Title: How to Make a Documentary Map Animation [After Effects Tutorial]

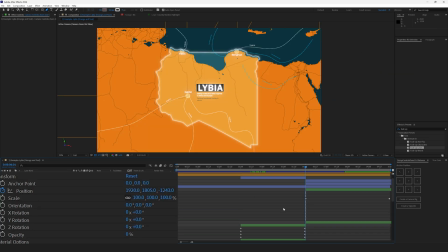496s
And the final camera animation is just a simple camera that's animated by Z axis. It's not rotating at all. Here's the in value and here's the out value.
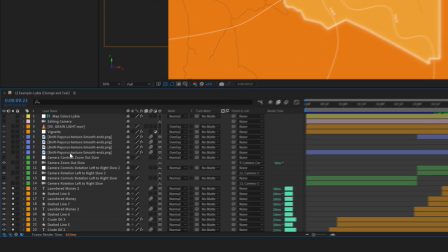507s
Once we've done with the cameras, let's go to the textures. These are the background papyrus textures.
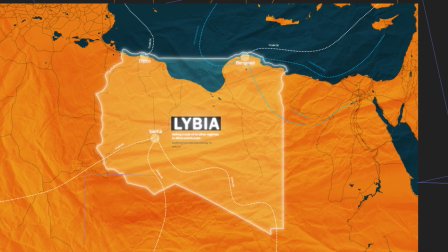513s
I've created it by myself, you can find one on the internet quite easily. I like these textures because map now looks like it's real, like it's made of paper.
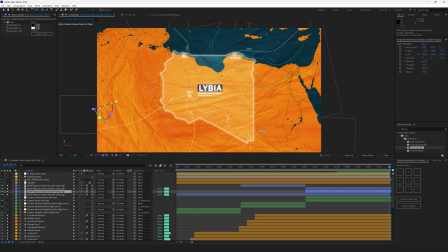524s
And I've used quite a lot of them to cover all the area. Here are all of them. And here's how the texture looks like. I've darkened the edges in Photoshop, so I can blend them in easily without any masks.
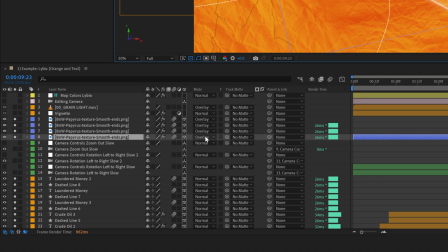539s
These papyrus textures are set to the overlay blending mode.
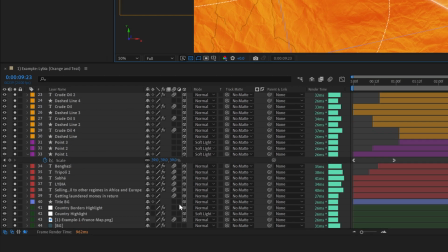543s
And of course everything in here is a 3D layer, except for the background and the vignette.
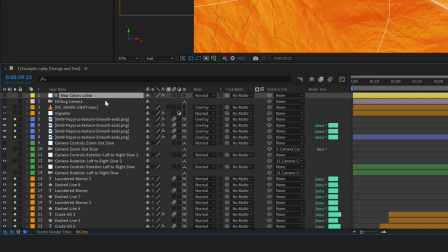550s
And grain. And map colors, Libya. We'll talk about this later. But now let's go to vignette.
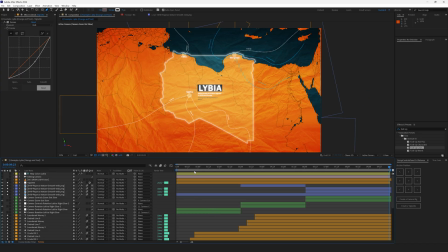555s
The vignette makes everything darker except for the country in the very center. Here's how it looks right here, right here, and here. Here is the shape of this vignette.
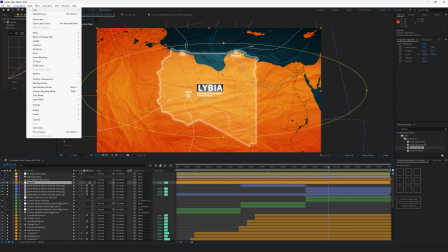566s
This vignette is an adjustment layer, layer, new, adjustment layer, and I've applied the mask to it.
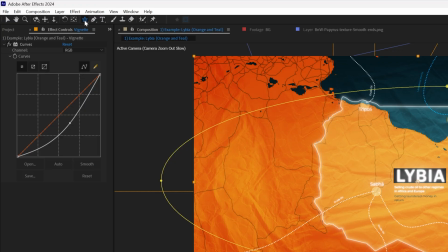574s
You can find this mask selector right here, just hit Q a few times until you find the ellipse tool, and then just click and drag.
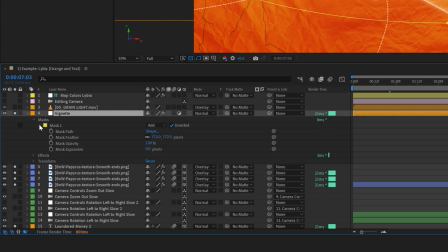582s
You'll create such a mask. Then unfold the vignette, go to masks, mask 1, and set the feather to 700 pixels.
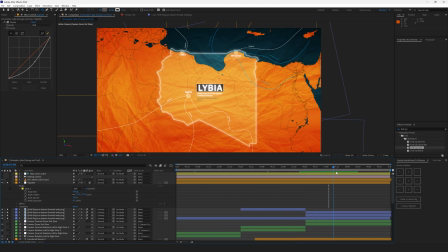590s
And you will get this smooth vignette. It's almost invisible, but it's there. I like that feel. And the last visual modifier for this map is grain. It's just a simple grain layer.
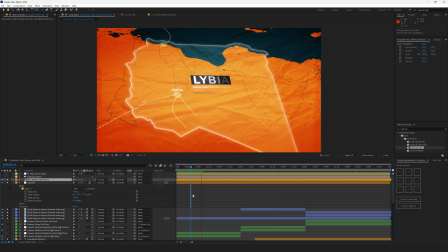603s
Looks like this. And it makes this footage look like it was filmed in 1950s or so. It looks very cool. Very old school. And I've set the opacity of this grain to 60% because 100 is way too much.
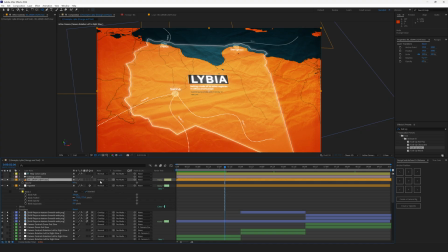620s
I wanted it to be subtle and the blending mode is overlay. Then I've added the editing camera.
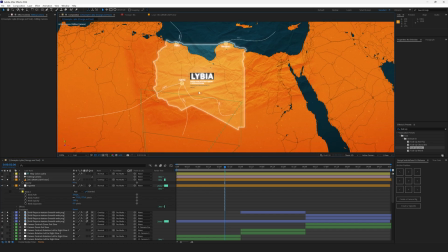627s
This is for the pure convenience of the user. It's a straight top-down view camera without any animation and with its help
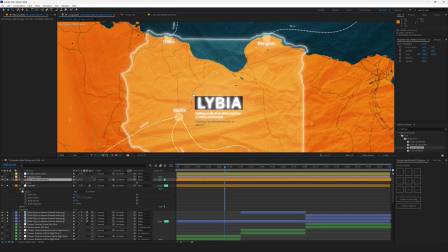635s
you can easily select the objects and modify them or drag somewhere,
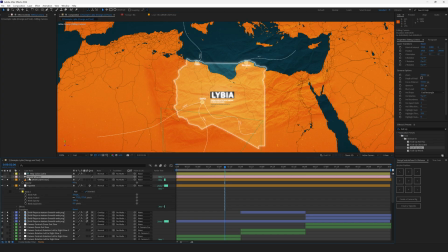640s
do whatever you want. Because if the camera is at an angle, any angle.
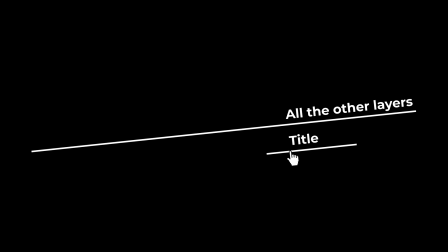645s
If you grab a layer and move it, it might just go under the other layers like this.
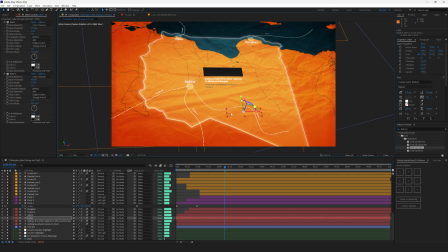652s
It just disappeared because it doesn't move on the straight axis. It moves at an angle to the camera as you see it right now. That's why it disappears. By the way, if you don't want it to disappear and edit it from this camera, you can use these handles and they allow you to move this text without any problems.
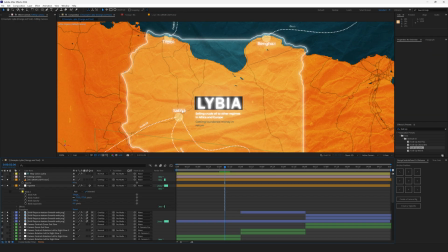671s
But it's way easier to use this camera and move the text immediately into axis with the help of your mouse.
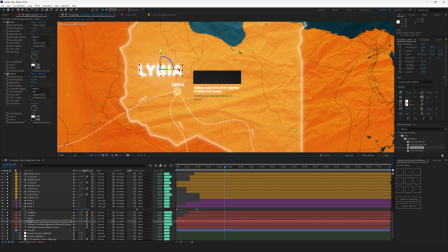677s
Like this. You can move it into axis. Whereas right here you can move it only in one axis.
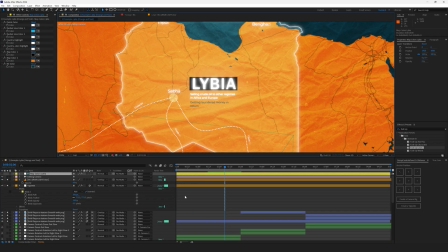683s
And lastly the map colors. This is a null object where I have linked all the colors from this
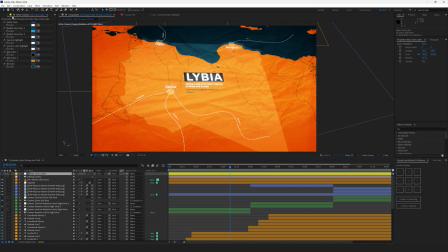690s
composition so that it will be easier for user to edit this map.
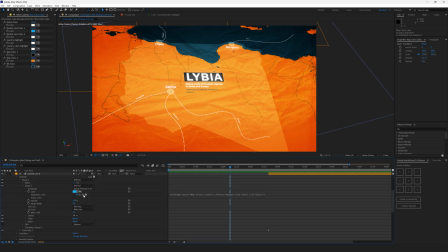695s
You won't need to go all over the composition and search for the colors because
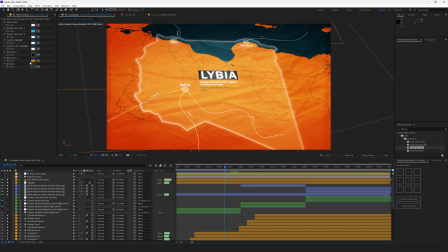699s
you've got all of them right here let's change the color of the map for example
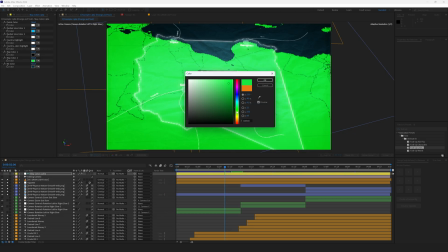704s
to green oh it's way too bright let it be dark green
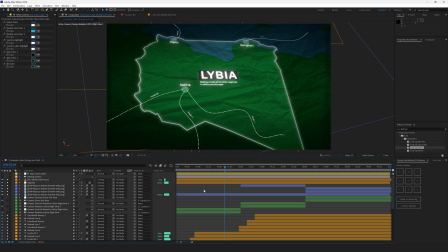709s
and now this is not africa this is a green africa not the sandy one this trick is very useful when you need to edit your templates really fast so you can just spend five minutes by linking the colors to a single null object and later on it will save you hours of your life.